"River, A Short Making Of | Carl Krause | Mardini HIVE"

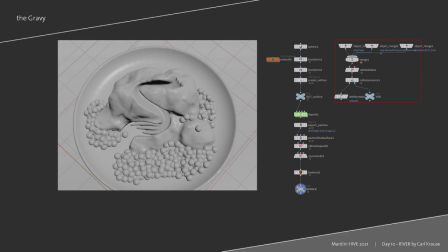747s
In this case the plate, the potatoes and the peas. I used the static collision shelf tool and increased the voxel size till the resolution of the collision VDB was high enough.
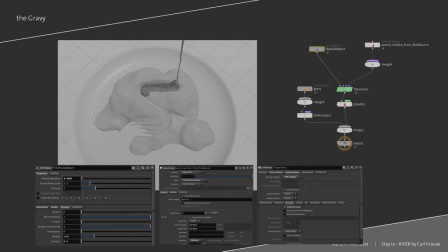757s
Now we dive into the dubnet. On the flip solver, I activated reseeding, changed the kernel under the volume motion to swirly and enabled viscosity. In the flip object, I put in a value of 0.3 for the viscosity, which, after some testing, gave me nice results.
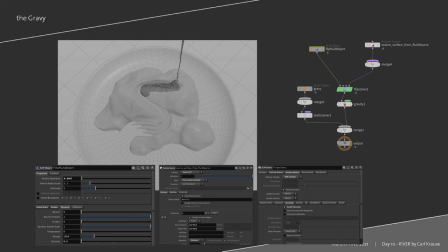774s
In the volume source, I only had to make sure that the preset is set to source flip and the input is the first context geometry. As a suggestion, if flip is new for you, use the shelf tools and try to rebuild them. them. That helped me understanding them better. Now for the meshing.
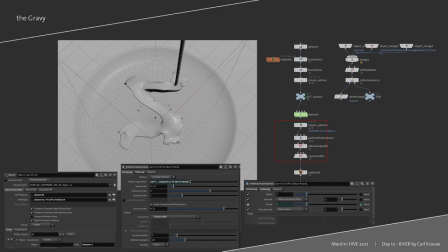790s
In the Particle Fluid Surface Hop, I changed the output to Surface VDB to be able to reshape it later. In the Filtering tab, I played around with the blurring and closing of the shape. I went for a more aggressive filtering to get a smoother surface. Then I converted it back to polys.
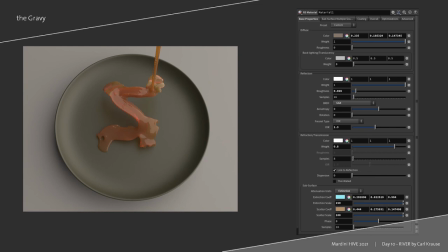808s
In the shader, I put the weight of the refraction to 0.8, so I got a bit of brownish-diffuse color left. But the main part of the shader is the subsurface contribution under the refraction tab. I used the extinction setting with very high values for the extinction scale and the scatter scale.
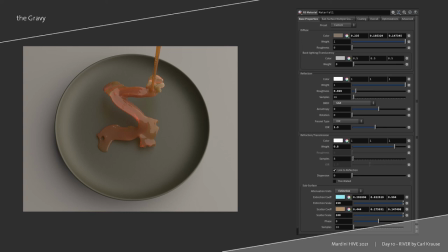827s
And that's it. And the scene is almost ready for rendering.
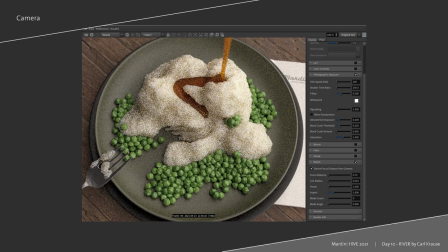831s
I set the camera position right in the beginning of the project, it's a 60mm lens, and I enabled depth of field. I didn't have much time to create a fancy light setup, it's just one big ass area light which made really soft shadows. But it works, I guess. I also used the photographic exposure of the redshift post effects.
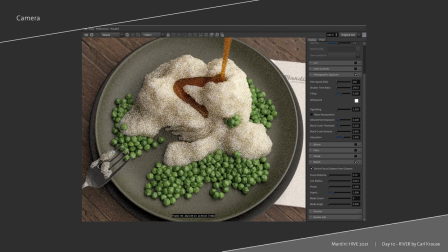851s
I never tried them before, Mardini, because I usually do my color correction and that stuff in comp, but it's a nice way to get a beautiful image right in the render view.
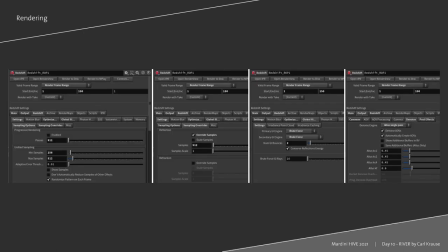860s
Here are my render settings. I kept my samples low to finish the rendering on time, but I activated the Altus Denoiser, which cleans up the image very nicely. And here is my submitted animation again.
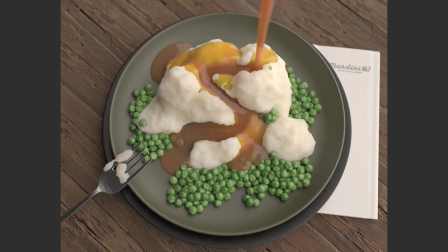872s
I noticed after rendering that I stupidly forgot to take the displacement of the mashed potatoes into consideration when the gravy flows over it. That's why you see a few ugly edges of mashed potatoes sticking out of the gravy. But here is a quick fix to deal with this.
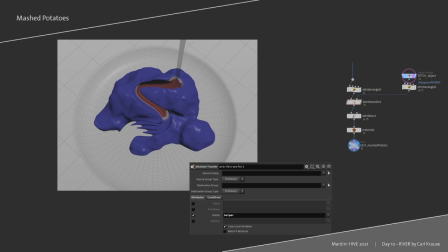888s
In the mashed potato object, I imported the gravy fluid and attribute transferred a custom attribute onto the mesh with a soft falloff. Now, where the gravy is closed, the attribute is 1, everywhere else it is 0.
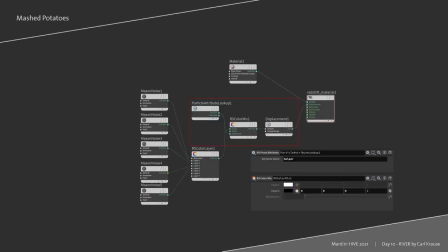901s
I use this attribute now and the shader of the mashed potato to dial down the displacement. In a color mix node, I plug the existing noise layer in the first input. As a second input, I select a black color. Now I use the important attribute as a mask to blend between the two.
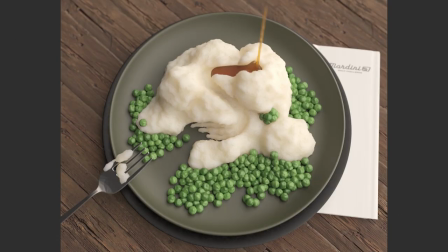919s
And this is how the fixed gravy animation looks like. I hope you enjoyed this making-off, and if you have any questions left, feel free to write me an email or visit my website.
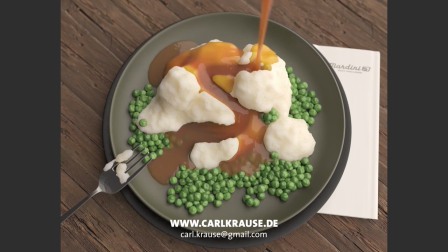929s
Thanks for listening. Bye.